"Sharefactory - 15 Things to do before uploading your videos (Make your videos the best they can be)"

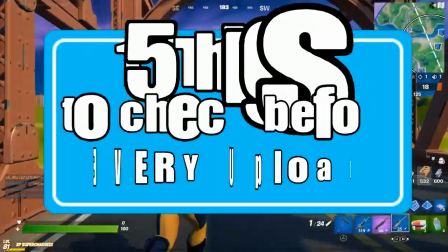[0:00]
No More Newbie here. In this video I'm going to share with you 15 things to check before every upload.
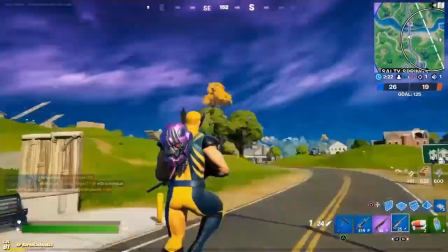[0:05]
So it's going to be 15 tips to make sure that your Sharefactory videos uploaded to YouTube are going to be the best that they can be.
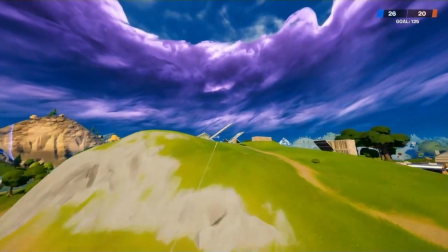[0:12]
So make sure you stay and watch all 15 tips and make sure you implement them on all of your videos.
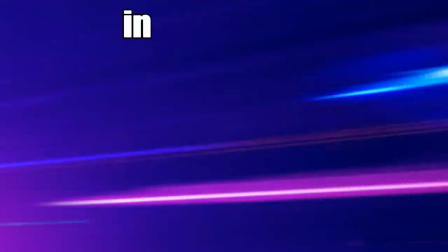[0:17]
So let's not waste any time. Let's just get straight into tip number 1, which is fade in from the start of your video.
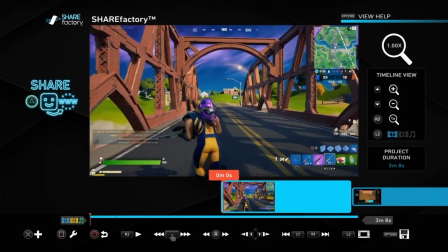[0:23]
So if your video just starts, it's really abrupt.
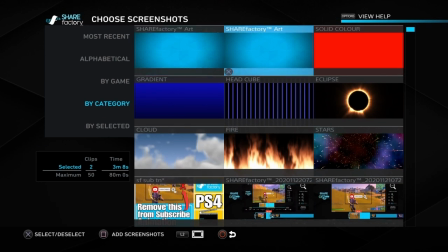[0:26]
So what you want to do is do a fade in. So what you want to do is push the cross button, go to add screenshot, go across to solid color, and then we've got this here.
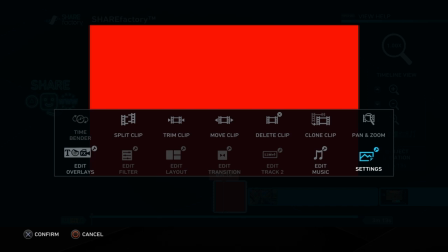[0:35]
We just go to square and settings and we want to change this to black.
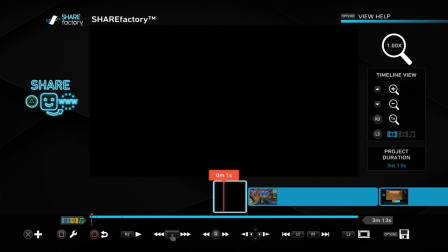[0:40]
Once you've done that, then you can push the cross button and add a transition.
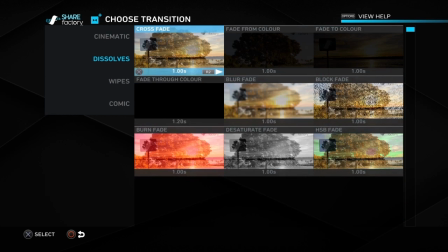[0:45]
And then I always choose dissolves and crossfade, so I would recommend doing that.
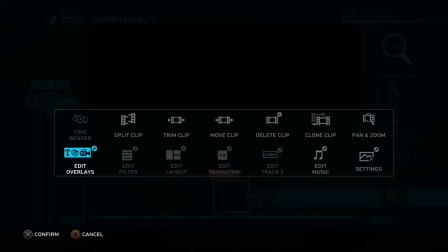[0:50]
Once you've done that, push the square button, go to trim clip,
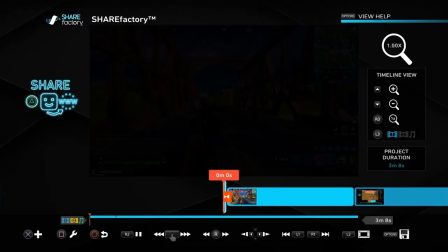[0:54]
and then bring the right stick all the way to the left so that it's as short as it can be, and there you can see a nice fade in,
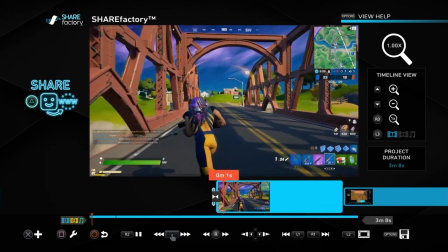[1:00]
and that really does give a professional feel to all your videos, so I recommend that as number 1.
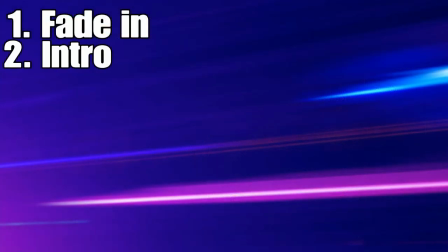[1:05]
Tip number 2 is to consider intros on your videos.
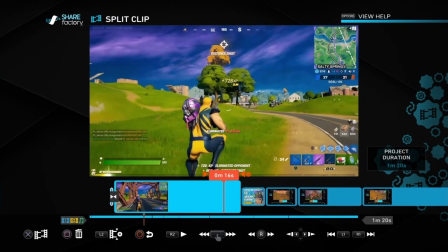[1:09]
Some people believe that intros are just something that's just wasting time and delaying the viewer getting to the content that they turned the video on to see.
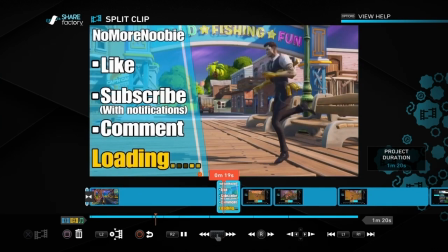[1:17]
Other people see intros as something that allows them to show off their ability on the software that they're using.
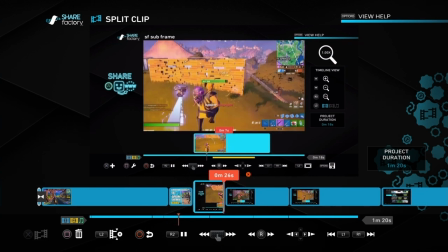[1:25]
So it's totally up to you. If you are using intros, then just try not to have them be in any more than 4 or 5 seconds.
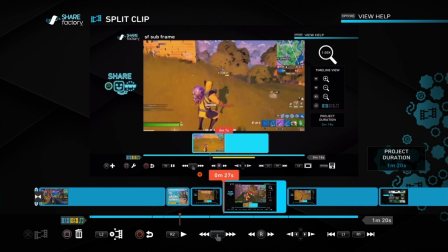[1:31]
Any longer than that, and a lot of people get put off by your video and may even turn off from there.
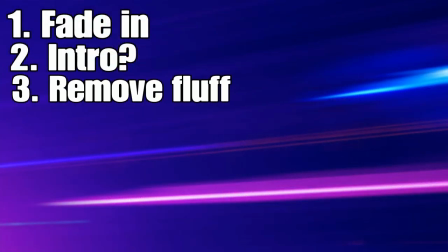[1:36]
Tip number 3 is to remove fluff from your video.
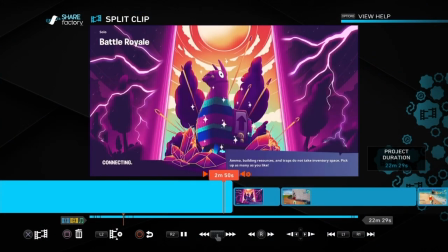[1:40]
So what I mean by this is watch through the whole of your video once it's completed and get rid of anything that isn't needed.
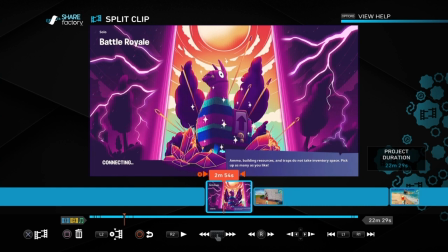[1:46]
So things like this loading screen, we don't need that there. Push the square button and delete.
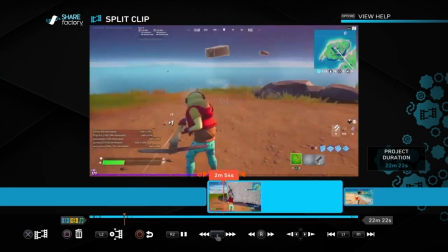[1:50]
If your player is running around breaking down trees and buildings and there's no relevance to the story or to the game or anything like that, then just push square, delete it. A shorter video that's straight to the point and entertaining is better than a longer video that's
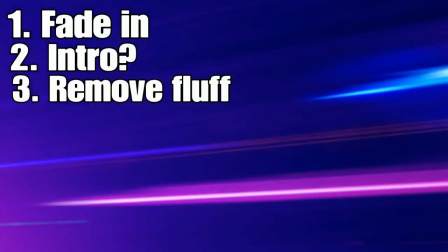[2:04]
got lots of bits laying around doing absolutely nothing or anything of interest.
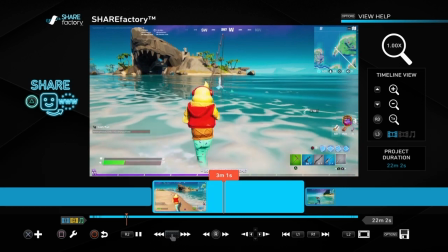[2:09]
Tip number 4 is saturate. You can actually improve the quality of your screen or the quality of your video by pushing saturate.
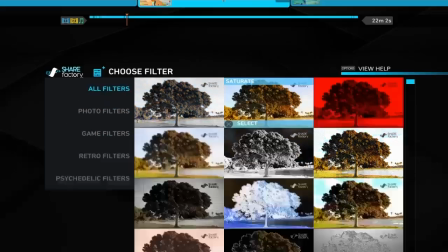[2:17]
So if we push the cross button and go to add filter, go across to saturate, and that makes all of the colors a lot more vibrant.
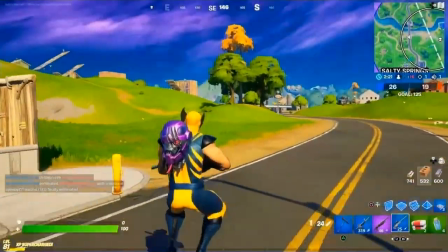[2:24]
Now sometimes it's a bit more of a subtle difference, but you can see on here the colors are jumping out on you.
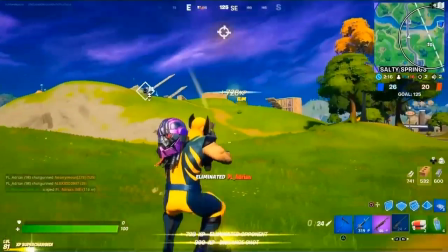[2:29]
They're much clearer, much more vibrant, and sometimes I think it really does make a difference to your gameplay, so I recommend doing that if you can.
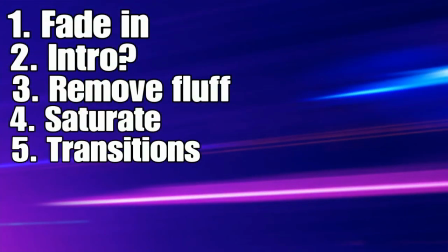[2:37]
Tip number 5 is using transitions.
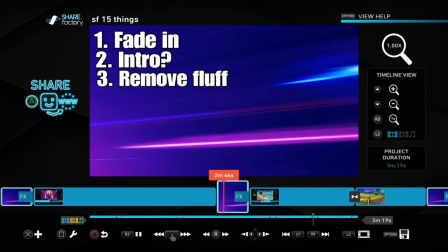[2:40]
If you find you've got screens and clips that are bouncing between different types and different styles, what you want to do is add a transition.
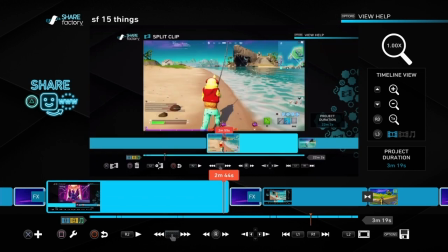[2:48]
So you see on this example here, I've got different screens and it just flicks from one to the other.
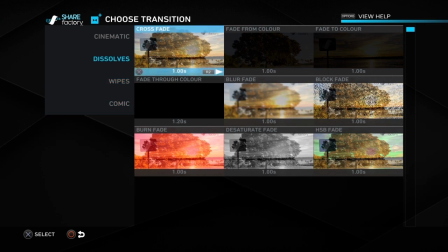[2:53]
What you want to do is add a transition by pushing the cross button, go to add transitions, and then you can use any of these that you want.
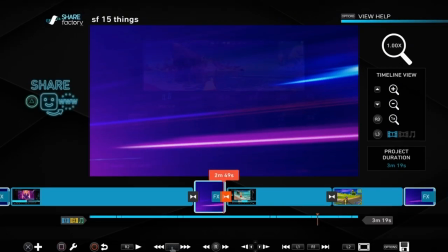[3:00]
I like to use the crossfade, but there's lots of choices, dissolves and all that,
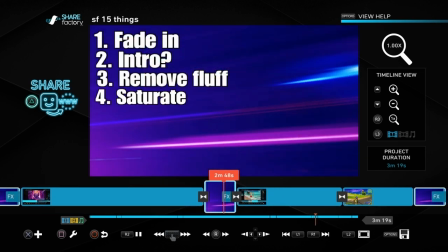[3:06]
but if you watch it now, it blends nicely between the two and it leaves a much more professional feel,
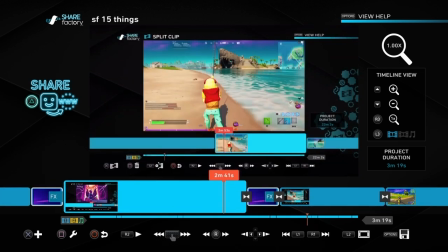[3:12]
and I do think it does make a difference between a basic video and a more professional video.
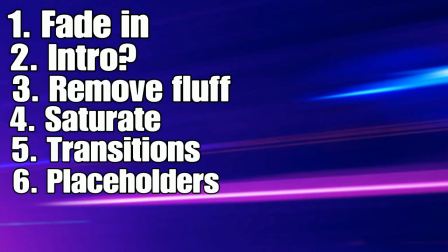[3:18]
Tip number 6 is getting rid of placeholders.
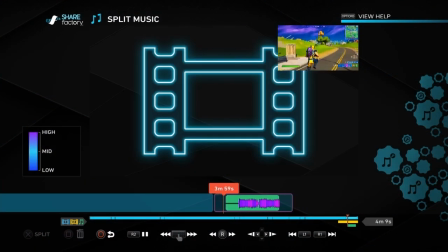[3:22]
The amount of videos that I'm still seeing where there's placeholders on there like this, nobody needs to see it, and they're really easy to get rid of. So a placeholder is a clip that's been put in place by Sharefactory if there's something going beyond the video.
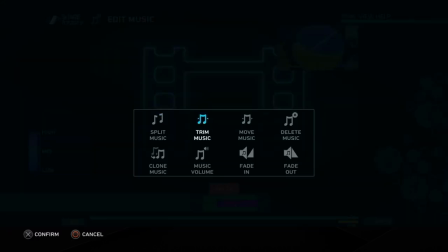[3:37]
So in this example, we've got music and a pip video that's on there.
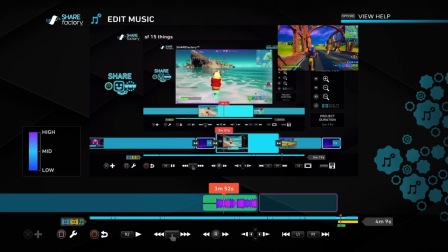[3:42]
So what we want to do is make sure that any music or any track 2 or commentary ends before the video track ends. So we've got another bit here. This is a video that's we've put as a track 2, so we want to just delete it or move it.
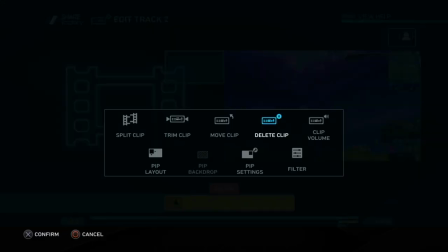[3:59]
So we're going to edit track 2 for this example, and we can either delete it or we can move it.